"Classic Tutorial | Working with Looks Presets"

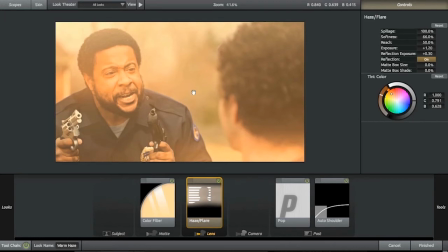If the light in the shot is varying from frame to frame, the flares will change according to how bright the light is. If the flare is too bright for a shot, there are lots of controls that you can tweak to adjust to taste, including completely changing the tint.
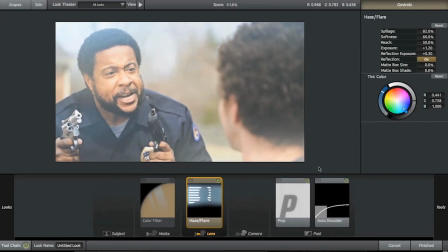Also, note the usage of pop in the toolchain. It's nice to use pop with a positive value to introduce some detail back into the shot to balance the amount of flare activity going on. That's one of the several things that pop was designed for, to increase the edge detail,
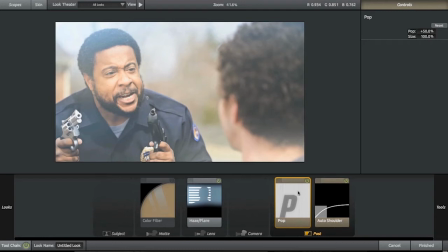as well as not significantly affecting the contrast of the whole shot, but on hazy footage to bring back detail that otherwise would be lost.
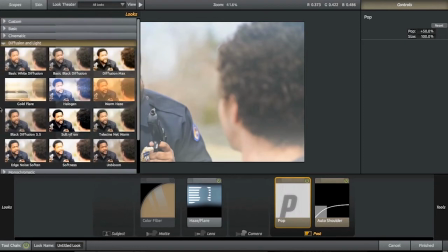The other way to manage flare tools is to artificially increase an area of brightness.
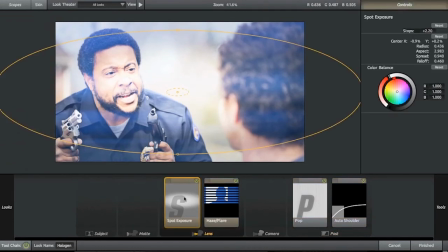For example, in halogen with the spot exposure tool, which you can then reposition.
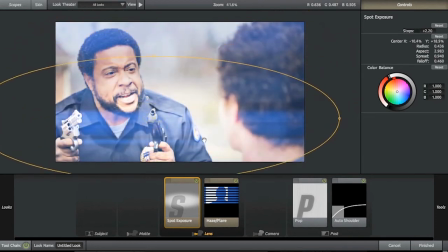You can move the spot exposure tool around, then you've got more control over the exact location of flare elements and where you want to put them in the shot.
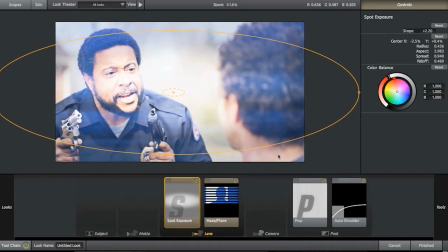This also works if you're using the anamorphic flare tool.
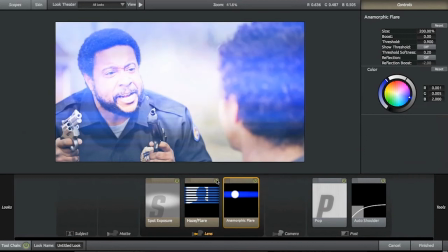This has a more specific look to it, but the principle of pre-lightening areas of the shot still applies here.
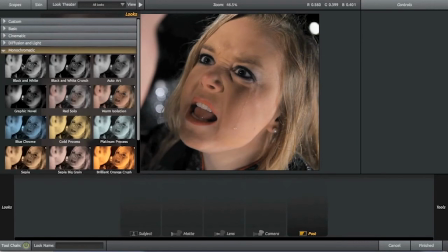The monochromatic category collects together tinted and black and white theme presets at a variety of different settings,
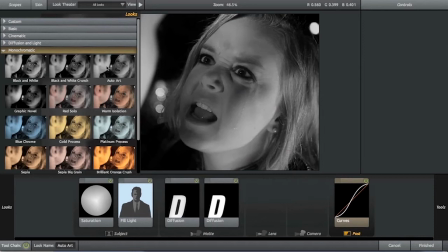with some new additional presets.
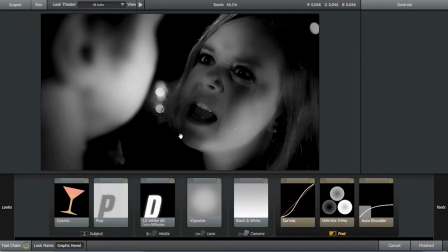Graphic Novel combines a number of techniques to suggest the areas of flat monotone you'd find in a comic book. So this could be useful for a comic book adaptation, or to suggest that's the style of the film that you're making.
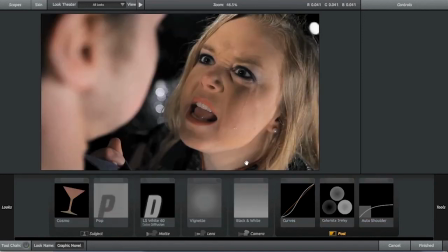This look also reminds me of the high contrast soft focus shots that you sometimes see in 1940s movies. especially in close-ups.
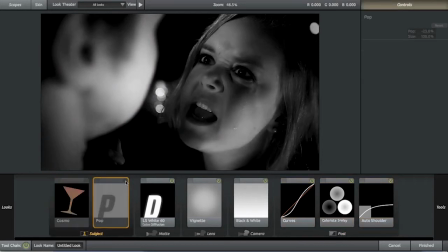Cosmo and Pop at the start of the tool chain are used to significantly flatten the skin tone and give a nice smooth surface, with the vignette, the curves,
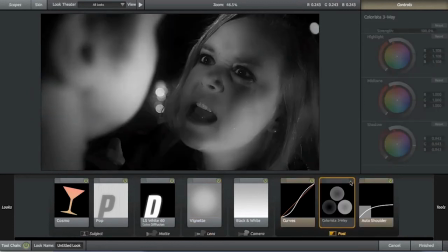and the three-way colour wheels exaggerating the shadows for this really nice high contrast effect.
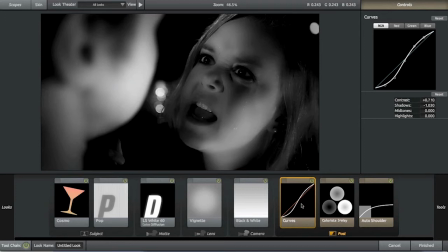The fastest way to adjust this preset, if the shadows are too strong, is to grab the contrast control on the Curves tool.
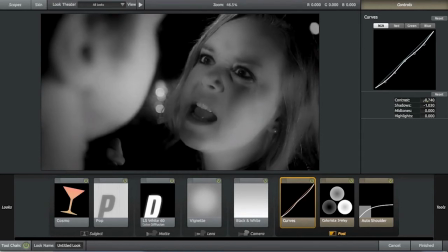This is the thing about these presets in Looks. Although they've got a defined look, you've got all the tools available that make up that look, so it's really quick with a small adjustment to come up with a custom look that suits your particular footage.
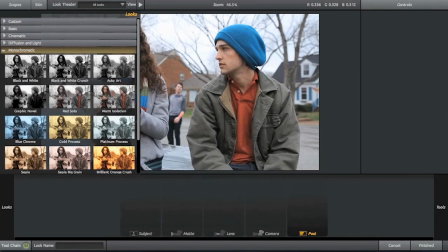Red Solo and Warm Isolation are two more new presets.
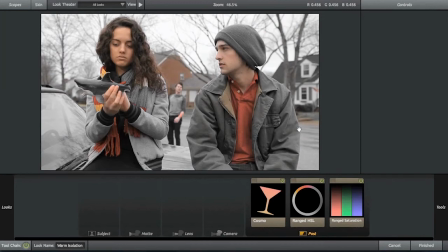These desaturate everything except a single colour or range of colours, and use one of the new tools inherited from Colorista 2. Ranged HSL makes it easy to affect the saturation or the lightness of a single primary or secondary colour just by grabbing a colour pin and moving it in or out of the hue and saturation or hue and lightness wheels.
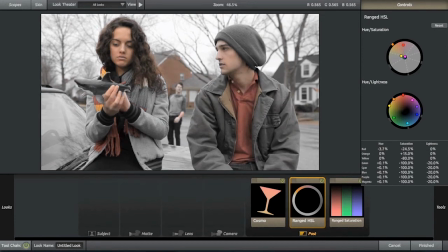You can get a really nice effect by desaturating all the colours except the warm colours. Here the orange and the red pins. The reason I didn't desaturate red for Warm Isolation and just leave orange as the sole colour, because skin tones tend to be orange,
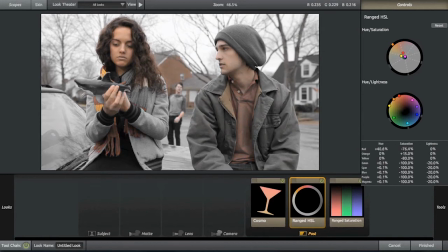is that red is also present in skin tone, and removing the red can create an odd, unnatural effect. Using these pins is such a fast way of targeting a single colour. But you don't have to stick to these particular colours.
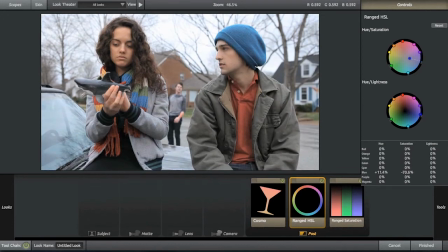You can start off with the preset and then adjust different pins if you want to affect different colours, say the blue of his hat in this shot. Warm Isolation has a similar technique to Red Solo. Red Solo is very similar in the method it uses to isolate red,
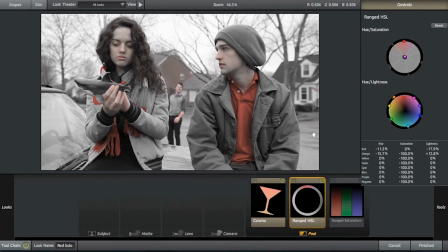but it's important to be selective when using it, especially on close-ups, because it can reveal the red that's inherently present in the skin tones. Red Solo works really well on bright reds, especially on items of clothing. It's much faster than having to isolate the colour with a key and then having to adjust that colour.
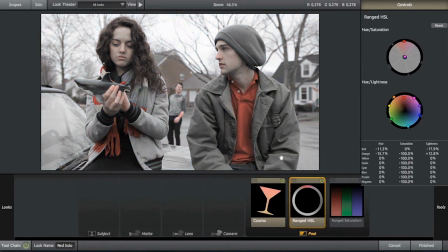Plus you're able to do it within one program, Looks.
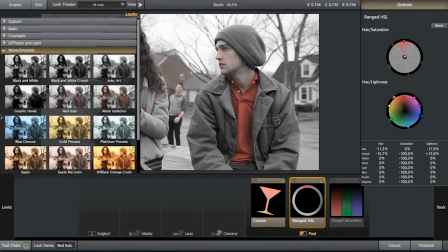Monochromatic is also where you find the series of tinted presets with different colours and
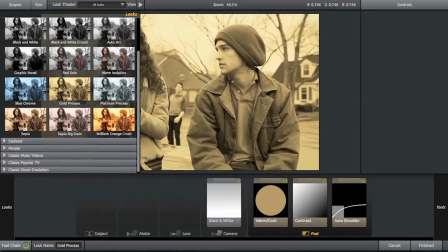different strengths to suggest different situations or different stylized treatments.
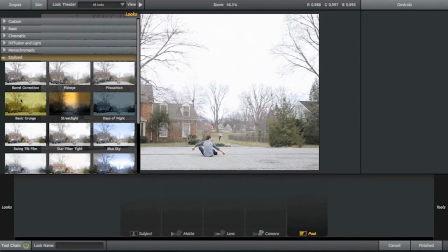Whereas Stylized collects together presets that are obvious, deliberate, dramatic looks, with multiple colour adjustments.
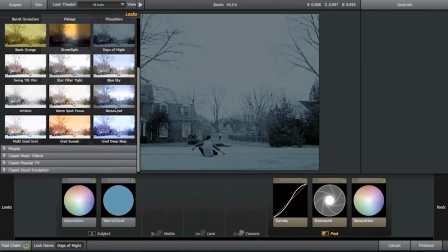It has presets that are designed to change the mood, or the time of day,
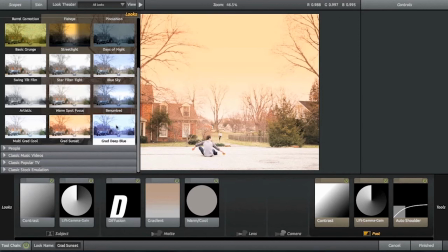or to just change one section or one part of the image.
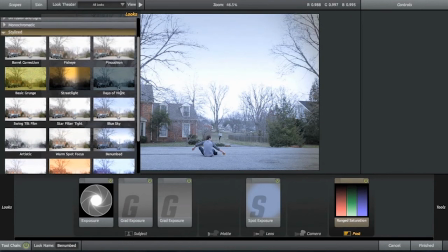It also has presets that are designed to technically correct issues in the footage itself.
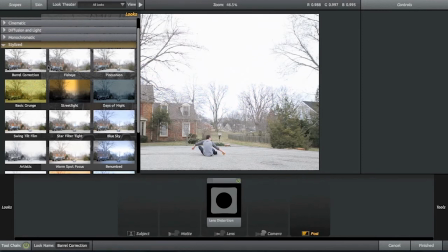The new lens distortion tool is useful for correcting for the type of distortion that you can get with different types of lenses.
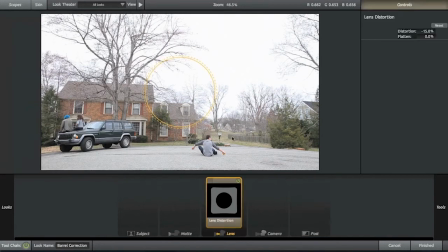But it can also be used to create a deliberately stylized effect, like simulating a fisheye lens, which is actually very easy to adjust and tweak in the preview window itself. When you're creating these types of stylized effects,
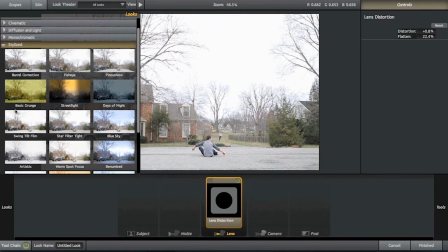it's good to help sell the effect by using additional tools to simulate the sort of thing that can actually happen when you're using a real-world lens,
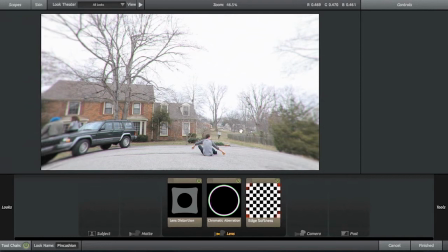when you're using a lens in real life. This is why Pincushion has soft edges and, importantly, a chromatic aberration effect to simulate the shift in the red,
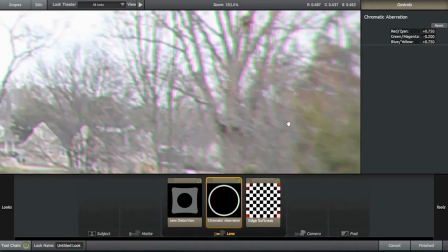green and blue channels, which can happen, especially towards the edge of the picture.
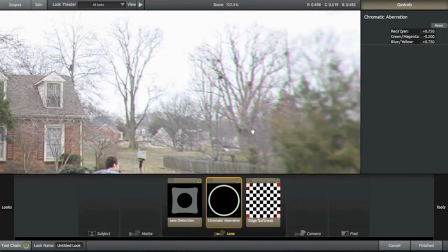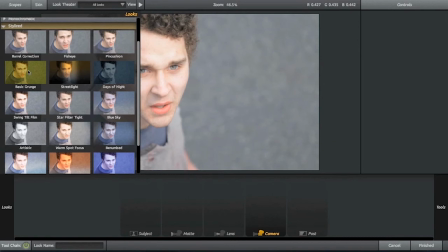There are also presets in Stylized that use features like the Swing Tilt tool and
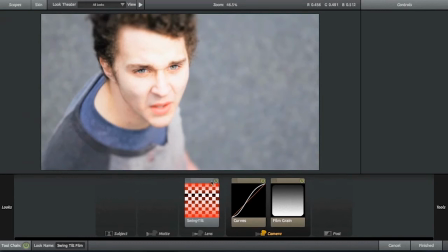the Spot Exposure tool to highlight certain areas of the image to concentrate the viewer's attention.
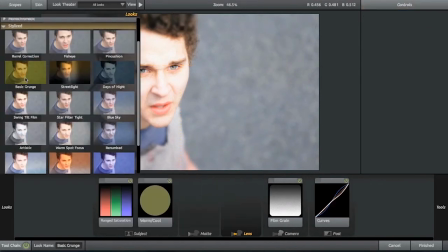And you also find effects that really stylize the image, like using the Film Grain tool to add a grungy effect,
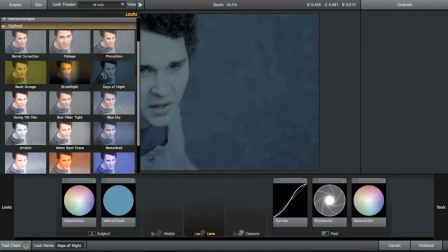or really cooling the image down to suggest a shot that was filmed at night. Or here's a new one, Street Light, which has a similar evening feel to it,
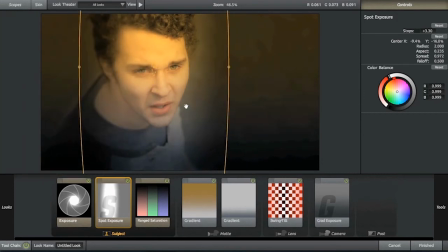and simulates what it would be like to put your character under a streetlight, which usually has this kind of orangey light to it. On these types of shots, you also get a different type of light in the background. So that's why the grad exposure at the end of the toolchain has blue in it to help suggest the evening environment.
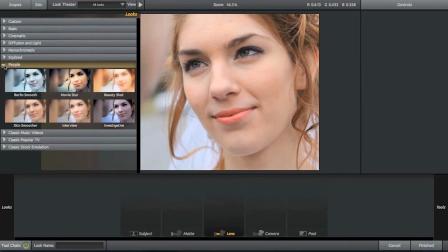People is a category dedicated to improving the look of close-ups. All these presets are new, and they all feature the skin smoothing tool, Cosmo.
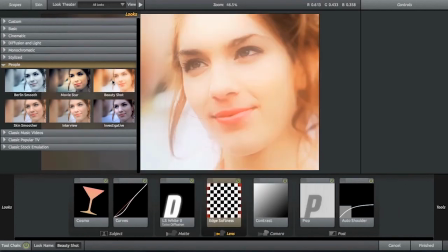Beauty Shot and Berlin Smooth have definite cinematic treatments, and Movie Star creates a smooth look with artificial lighting.
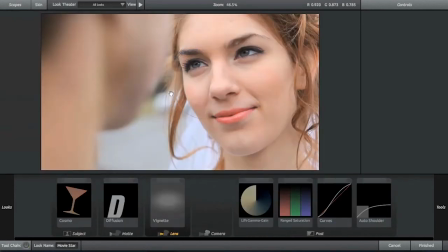Whereas Skin Smoother
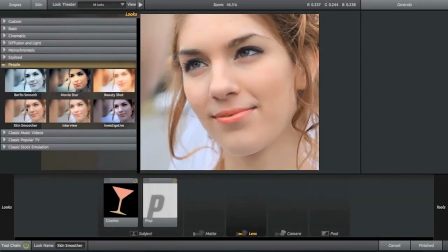just affects the skin without changing the hue or the colour.
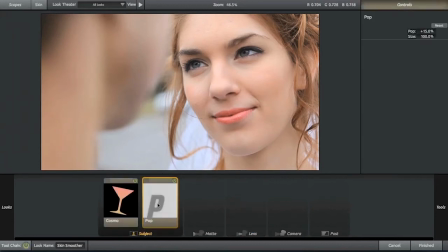It's got a small amount of positive pop in it as well to subtly enhance the detailed edges in the shot, which typically would be around the eyes. This edge detail enhancing or local contrast that pop is adding is different to the preserve detail in Cosmo.
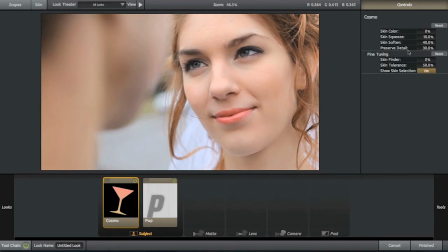Preserve detail is targeting the detail within the areas being softened by Cosmo. As always with skin softening, unless you want a highly stylized look, keep the amounts of skin soften and preserve detail to conservative values, which will help to keep the skin looking more natural.
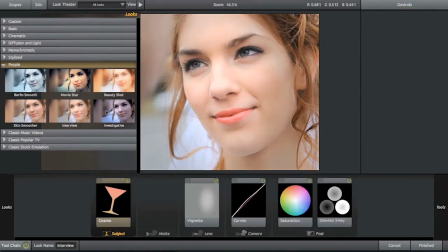Interview and investigative both have a highlighting vignette, which you can reposition to feature the subject.
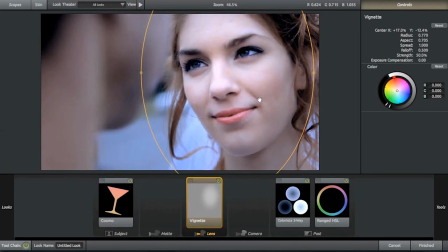So depending where the subject is in your shot, if you move the vignette, then you're effectively moving the light source. And in Looks 2, you can easily change the aspect of the vignette, which lets you highlight certain areas more accurately.
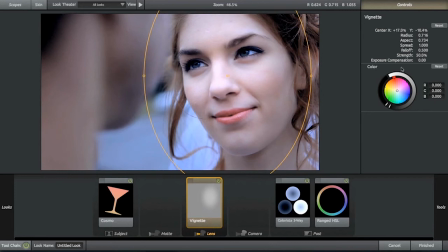And then depending on the exposure, you can change the strength of the vignette.
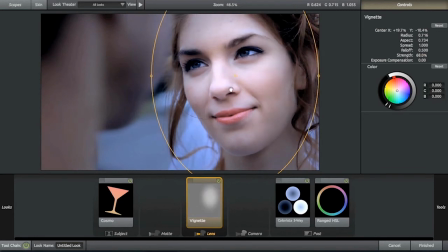This is a quick way of removing attention from the rest of the shot and centering the focus, if you like, on the main character that you want to feature.